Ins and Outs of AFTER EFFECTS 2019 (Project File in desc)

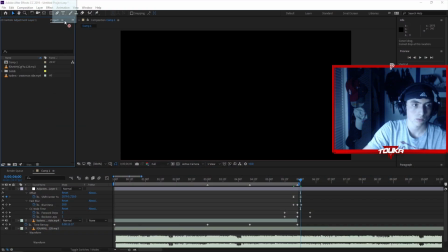So let's just drag this here.
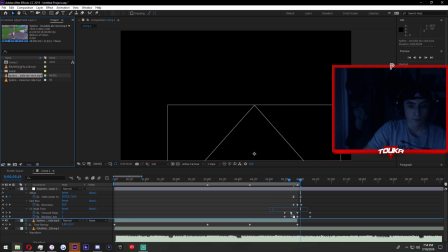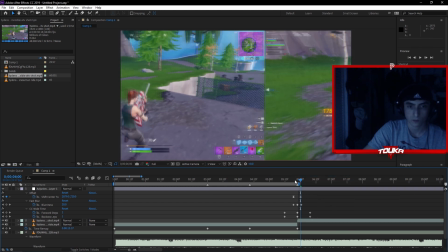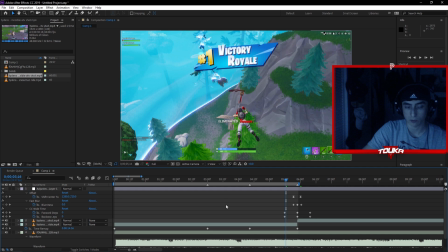So basically the effect would happen with offset working as this, and it would start here in the normal frame,
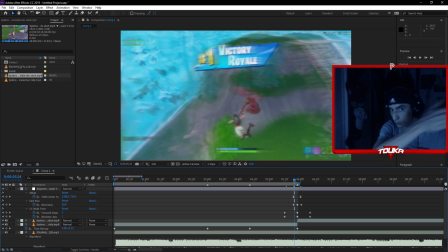and then it would kind of slide the frame to the right, basically.
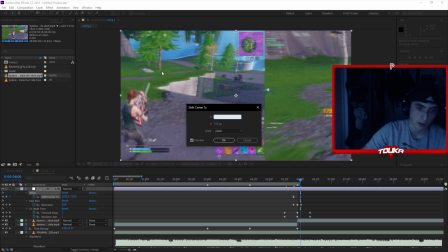And you want to keep this at an X that makes sense, so where it's like, where it's actually the full frame on the screen.
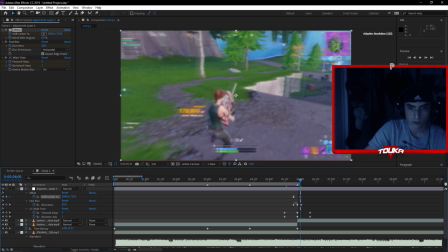So like that, about. I think it's 3840 is the correct. Yeah.
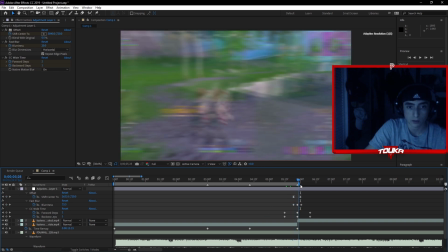So it would end up like that. So it'd start out like this, and then it would just cut to the right and do a quick little transition. I also have blur and CCY time on it as well. You can kind of mess with that, I guess.
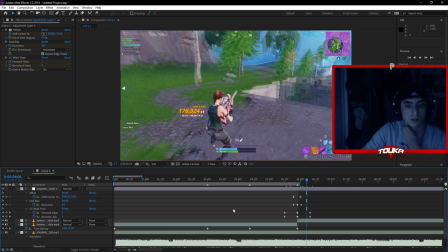I like to have like a blur on all my transitions just so it looks a little bit neater.
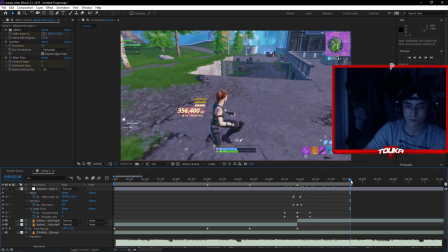But, you know how it goes. So let's preview that real quick.
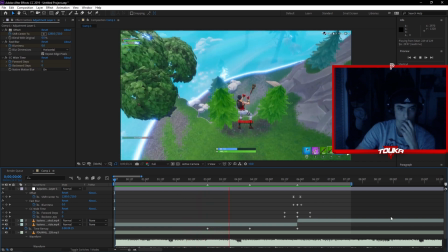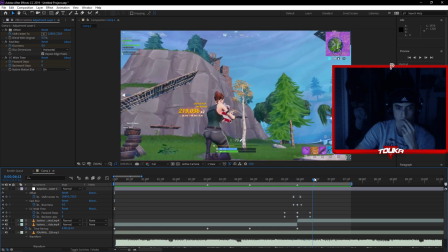So it looks pretty cool like that. Obviously I'd add a little more to it. When it comes down to it, maybe I'd put like an overlay that would transition it up into the next clip.
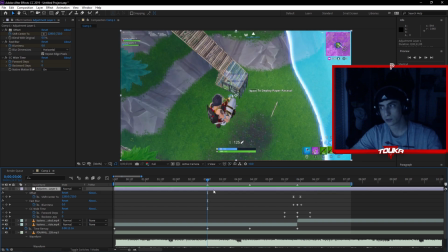Alright, so basically for my effects and stuff, I usually keep it pretty simple, and I usually stick to pretty basic stuff, and then I kind of just put like cool overlays and stuff and put effects on that.
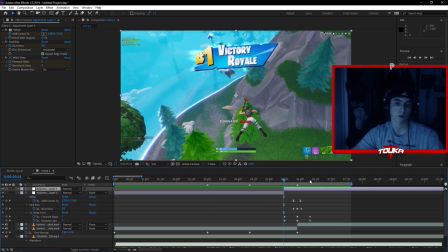That's usually what I do. So I'll kind of explain how you go about doing it.
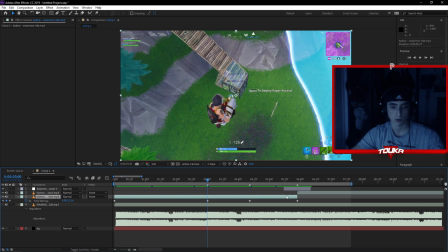Basically, make a new adjustment layer, because that adjustment layer, you don't really want to. I try to keep my adjustment layers separate.
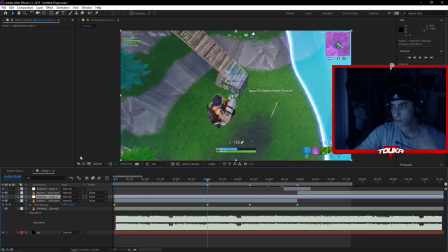So,
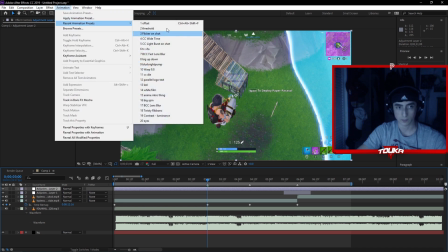so basically, again, I have a preset of all my stuff, because it's just annoying to do everything again and again and again.
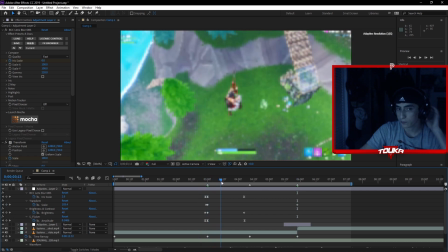Basically what I do is I just put these,
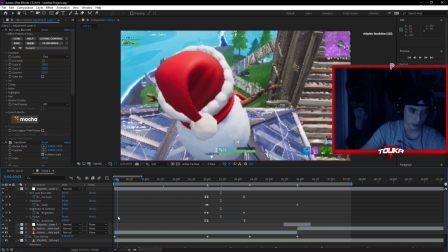I got some PC lens blur, some transform, brightness and contrast, and some flicker.
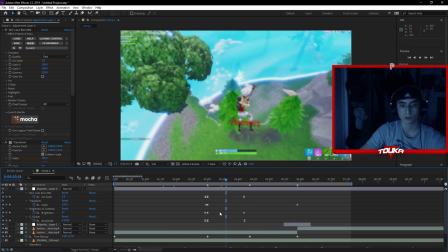And what you're going to want to do for this, for the transform,
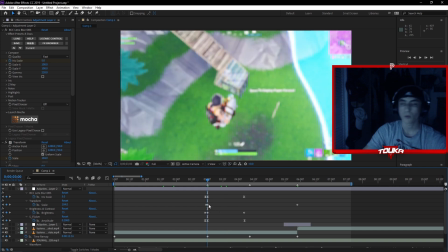you're going to want to keep it around like maybe 104, 105, 106 tops. And then what I usually do to transition it really well into the next clip is I put
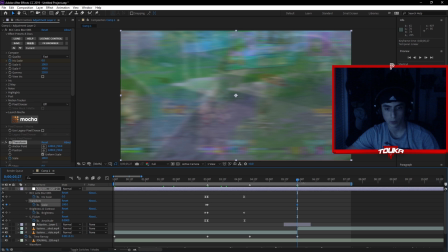the normal resolution 100 right when the next clip starts, so it's just real smooth, just drops into the next clip.
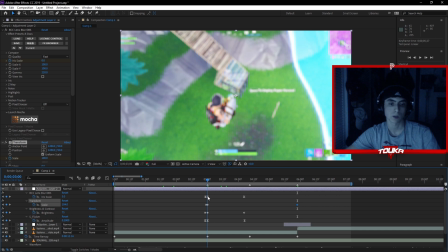Sometimes I put like
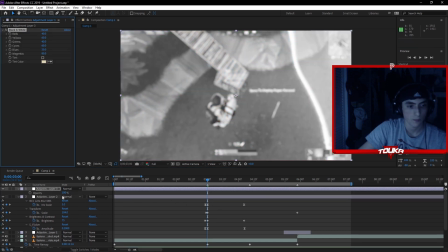maybe some like black and white filter on it, so that I'm there past the 100, 0.
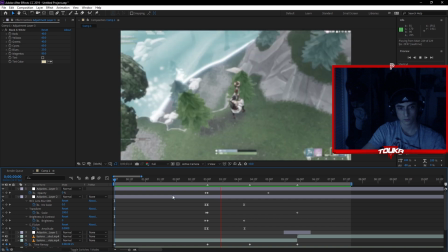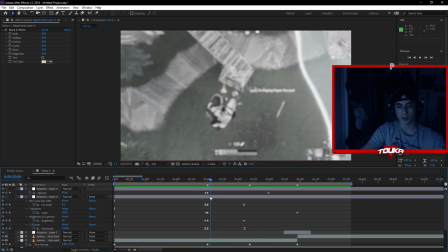Pretty cool. This is kind of like a trippy song, so maybe I'd add some like RGB on it, make it look a little bit cool.
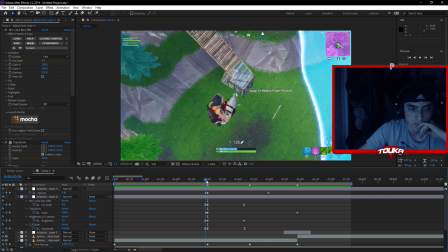But as for the blurs on it, I just have the PC lens blur at 5, and it cuts down to 0 over here.
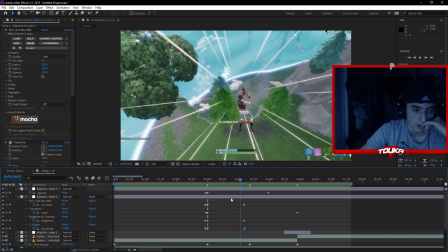Flicker, I put it at 0.2, and cut it down to 0 over here. And the brightness and contrast, you kind of just have to play with it.
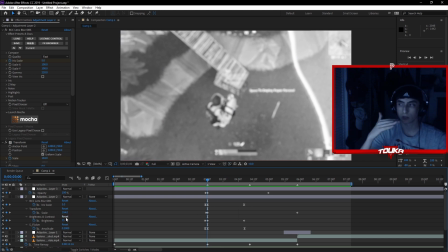I have it at default by 75, because that's like what I feel is like usually a decent point to put it on. But it's kind of up to you. And basically for all these presets and stuff, or effects, you obviously have to get those.
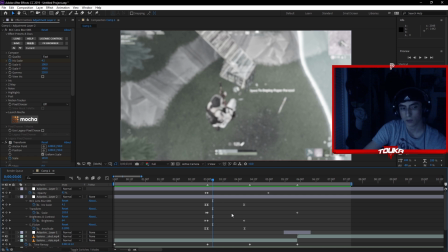I think you can get them, like, you just search up, whatever.